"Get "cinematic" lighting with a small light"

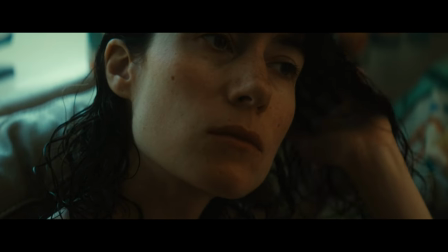I think it kind of looks much nicer than what I could have achieved using a softbox.
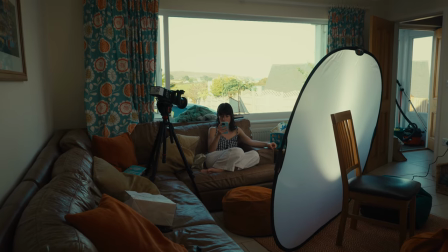Obviously bouncing light off materials is not the most efficient way of lighting something
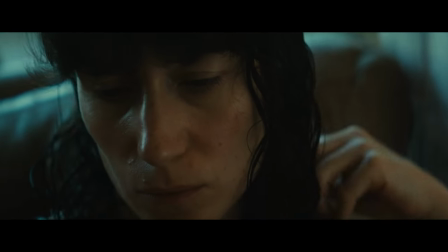because you lose a lot of output but this cobble light has plenty of headroom.
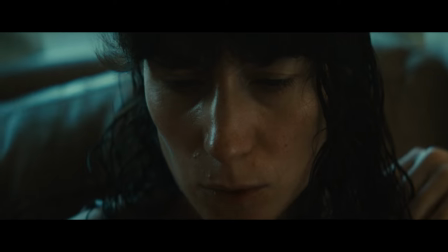I think we had the light set up at between 12 and 15%. Again I was using the app to dial in the intensity of the light and bringing it to
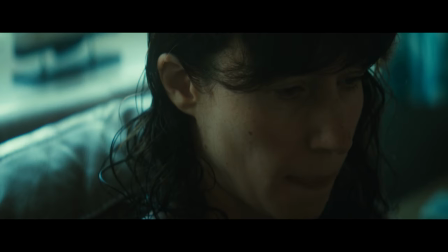the edge of something you know that could look like ambient environmental lights.
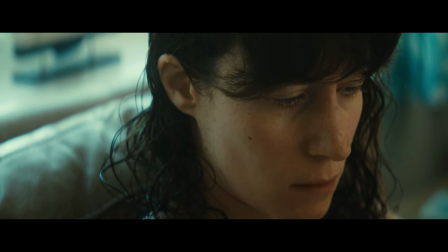You can see here once I start to pump up the intensity it just begins to look far too lit and artificial.
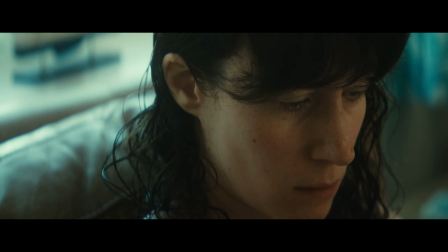So I stuck around 12 to 15 percent but you know it's good to know that there's plenty of headroom to play with even when bouncing against the window light.
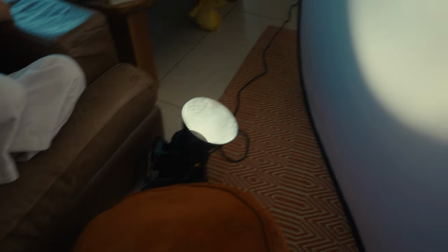I also found that using the supplied reflector dish gave the best results here so I'd really recommend making use of that.
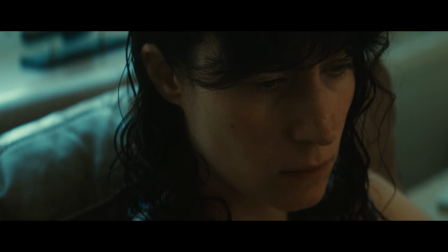This has really helped to focus and control the spill of the light when bouncing it off a reflective surface.
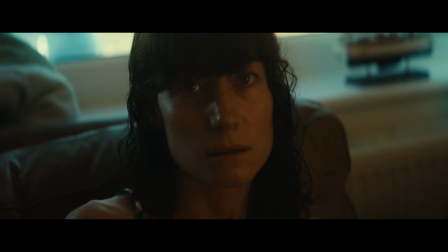Next I experimented with adjusting the temperature of the light and bringing it down even further, I think it was down to around 3500 Kelvin and I also really like this too,
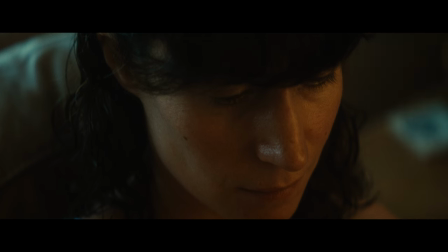it kind of added much more colour contrast into the scene with the natural light and now it kind of just looks like
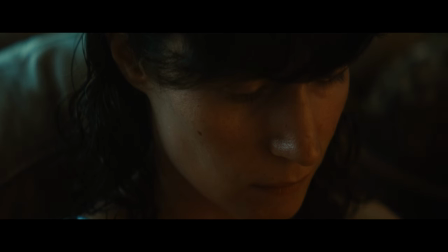Steph's face is being lit by a tungsten lamp in the room.
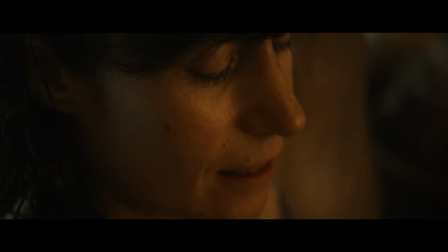The soft quality of the bounce here again just makes it look like ambient room lighting
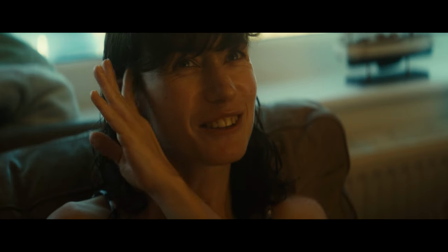and it you know it helps to tie that belief in that it's being lit by a warmer room lamp.
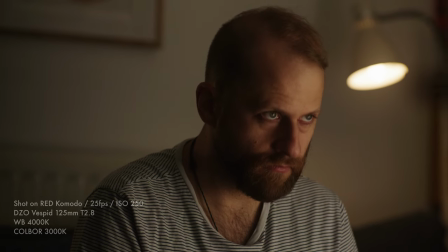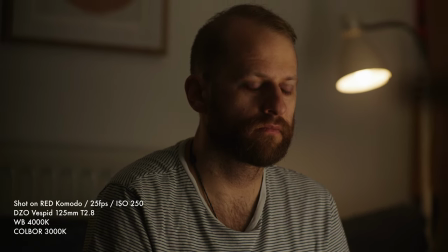Here we have another similar setup this time in our living room,
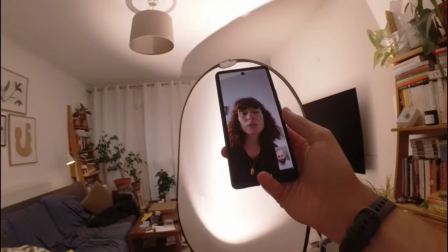Steph's away at the moment so I thought that this would be a great opportunity to make some mess and practice some lighting setups.
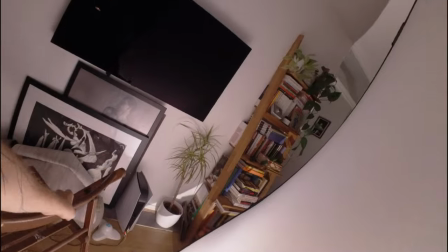I wanted to build on the previous technique but at this time use a practical lamp to motivate the lighting.
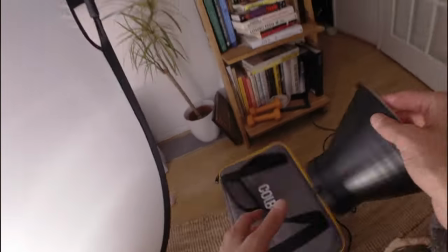So same as before, light on the floor, five in one reflector, and then monitoring the Komodo shot on my iPad,
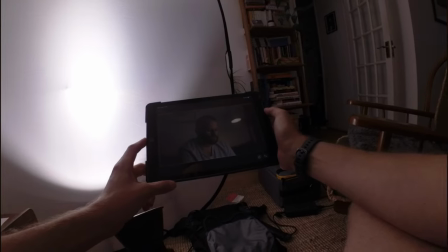obviously working on my own, and then dialing in the light settings using the phone app.
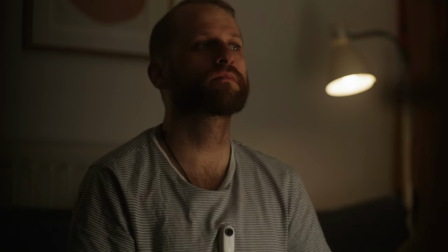The light is set to around 3000 Kelvin. And then I think the camera is a bit warmer, set to 4000 Kelvin.
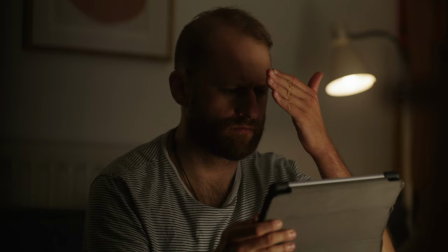And that's just to push a little bit of warmth into the scene.
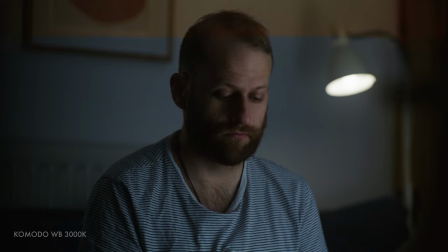If we drop the camera's white balance down to the same level as the light then it just creates a much colder scene and we want to maintain some of the warmth coming from the practical lights the more we drop that white balance down the cooler that practical light becomes so
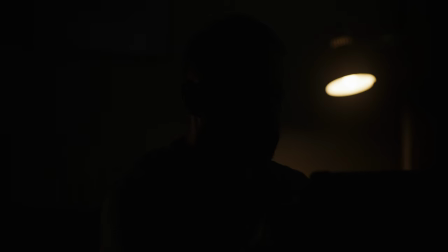here you can see what it looks like when we turn the cold war off you can see that the camera stopped down I think we're about f2.8 on the
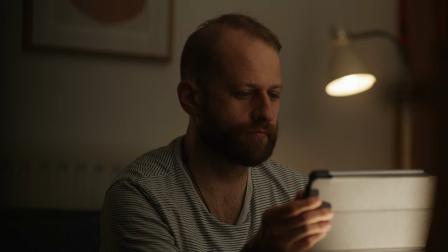DZO film 125 mil lens and you can obviously see that the practical light is providing absolutely no level in the scene again we're
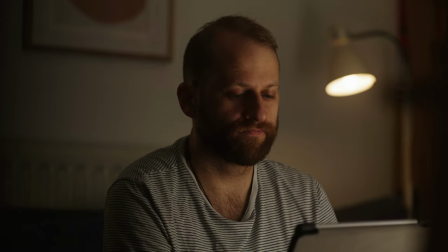getting this lovely soft wrap around my face just using the bounce lights so the back left of the scene is looking a little bit too
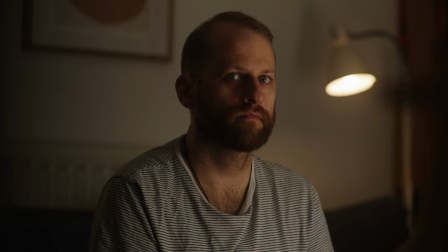dark for my liking looking back at it now but you know this was all set up in about 10 minutes so if i'd had more time and this
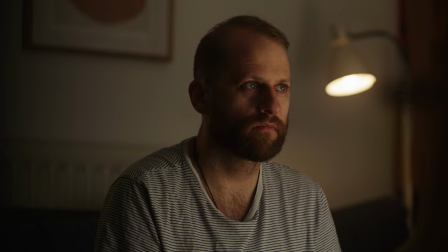had been on a professional shoot with more equipment obviously would have finessed that but
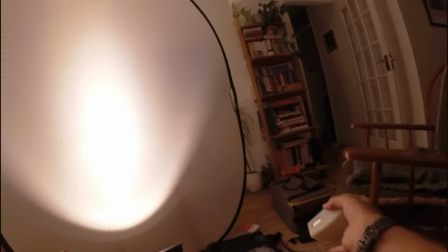i did actually chuck in a little aperture mc light to give a bit of
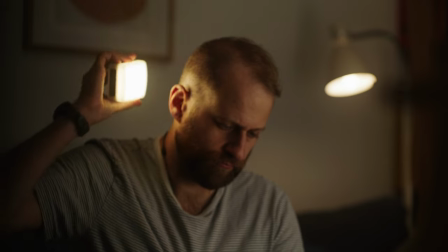a subtle backlight hair light to me you can barely see it but it's just there
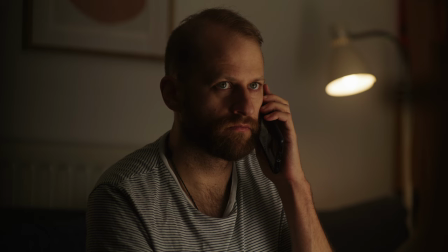just enough level to make a difference a
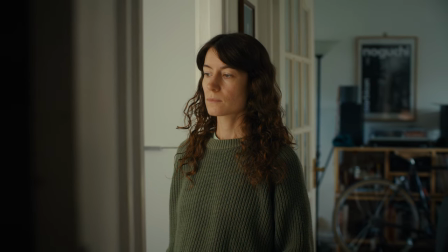few months back I was testing out the Speedmaster cine lenses you can see my review links here I wanted a nice elegant lighting
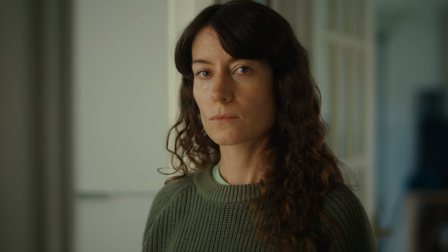setup to show them off so I got Steph to stand in the hallway of our flats and I basically set this light up in the kitchen and again with the
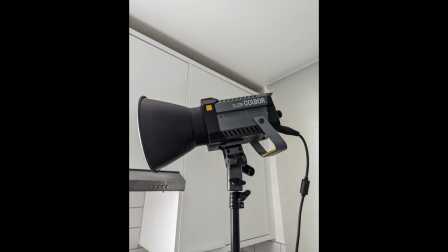reflex edition on I just beamed it into the corner and then sort of bounced
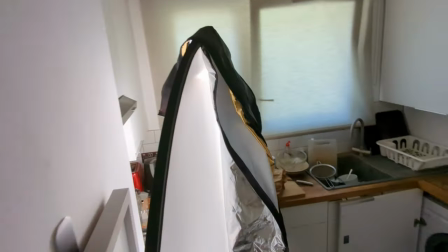the 5-in-1 reflexer against it and then I also draped over
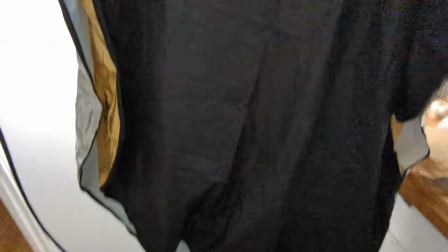at the 5-in-1's black fabric just to control the spill of the light and sort of direct it more towards Steph and just avoid too
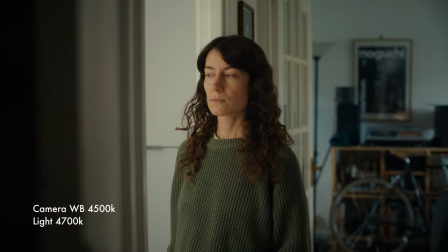much of that light bouncing around and making the level in the kitchen too hot.